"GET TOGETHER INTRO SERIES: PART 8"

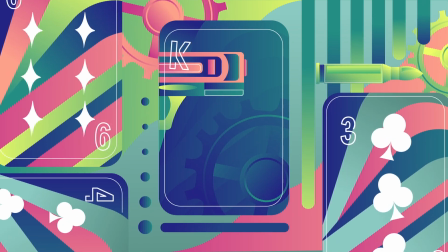So although I'm doing this video series in order of scenes, this is actually the first illustration that I completed for this project.
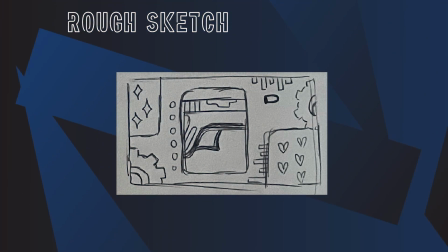There was one night where I just had this sketch done, like the rough sketch, and I really wanted to see what it would look like in color.
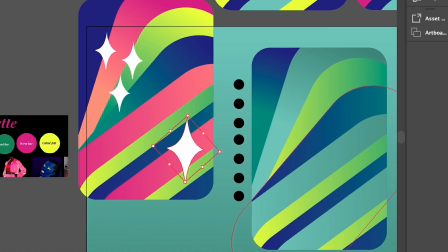And so I just got into Illustrator and I played around with shapes and color, and this is kind of what I came up with.
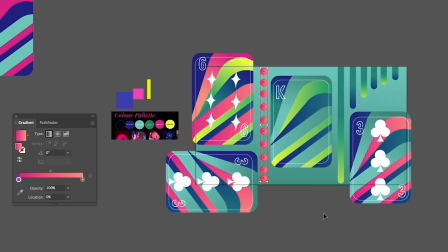This illustration kind of became my base for the other ones in terms of composition and color.
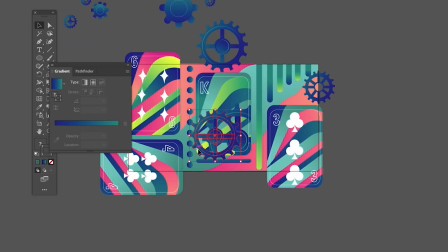I started scene 10 with a vague idea and really played around in Illustrator until I got a design that I was happy with.
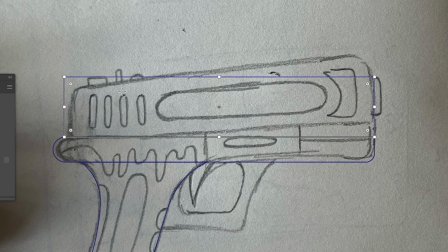For the gun specifically, I really wanted an illustrated reference point to start with, so I took a moment to sketch it out and then trace over it and add embellishments.
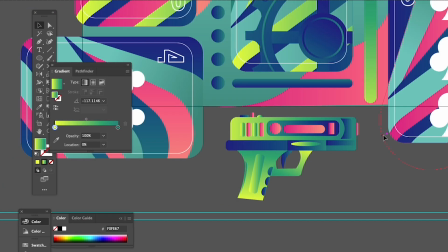I also thought it would be nice to add a bullet in the scene as well, so I found a photo online to reference its shape.
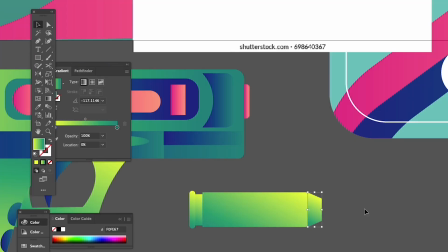I just found this scene to be so fun. I really love playing with the abstract here, not necessarily making everything super clear to understand. We know from what I've told you so far, it's an interactive game, it's a party,
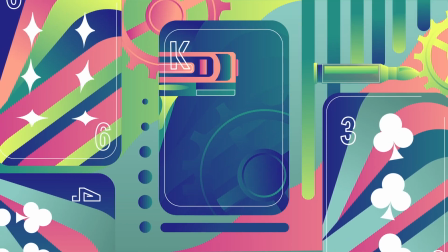and you see these playing cards, you see a gun inside of a car, you see gears, like what does this all mean? And that's what I love about this particular scene. There's so much that you don't know about the story, but once you play the interactive game,
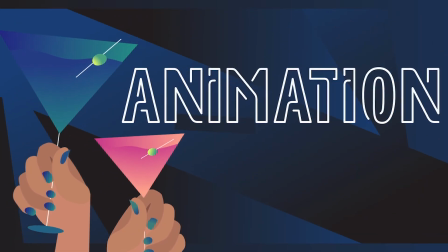which I hope that you do, the story makes all of the sense in the world once you have gone through the game.
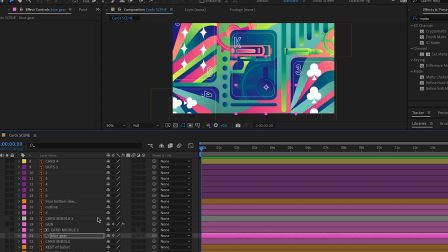So yeah, I love the scene very much.
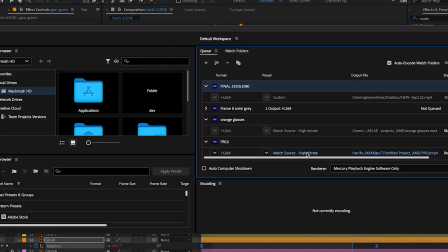First one that I created, and in regards to the animation, I think the first thing that I really want to focus on here was the cards.
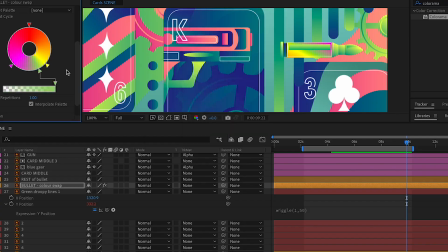The cards are the main focus. And then of course, the gun and the bullet.
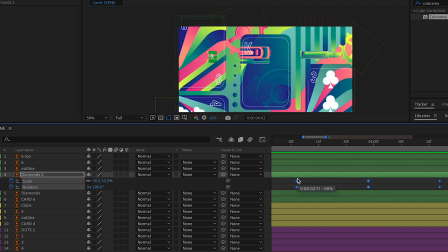So for the cards, I really wanted them to kind of pop into frame, like coming in from the sides.
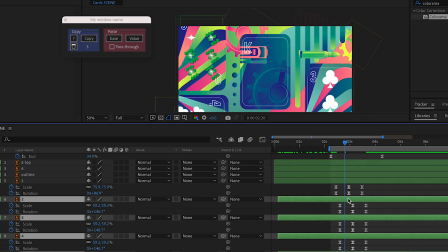I wanted them to each have their own unique movements, either rotation or maybe scale position. And I also wanted to have that gun present and in the middle of the frame,
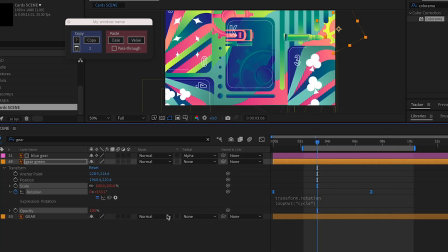moving slightly along with the bullet that's also moving slightly at the same speed.
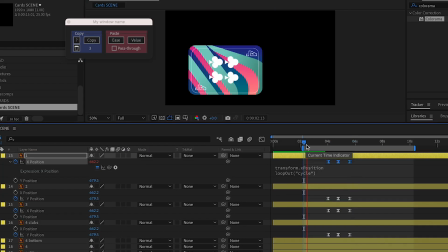As for the gears, I really wanted to have those in the background because in a gun there's so many moving parts,
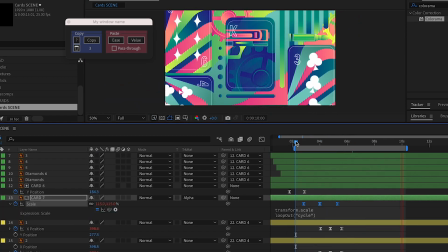and so I thought maybe have some gears kind of present throughout the scene.
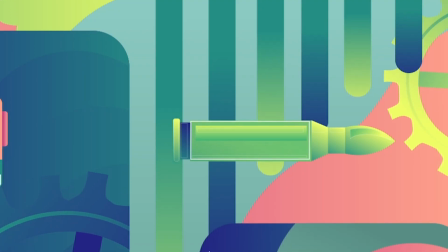And then we have a few dots and other elements in the background that just add some additional visual interest, but again, going back to the idea of gamification and buttons and things moving and things that you want to press. So that's why I designed it this way.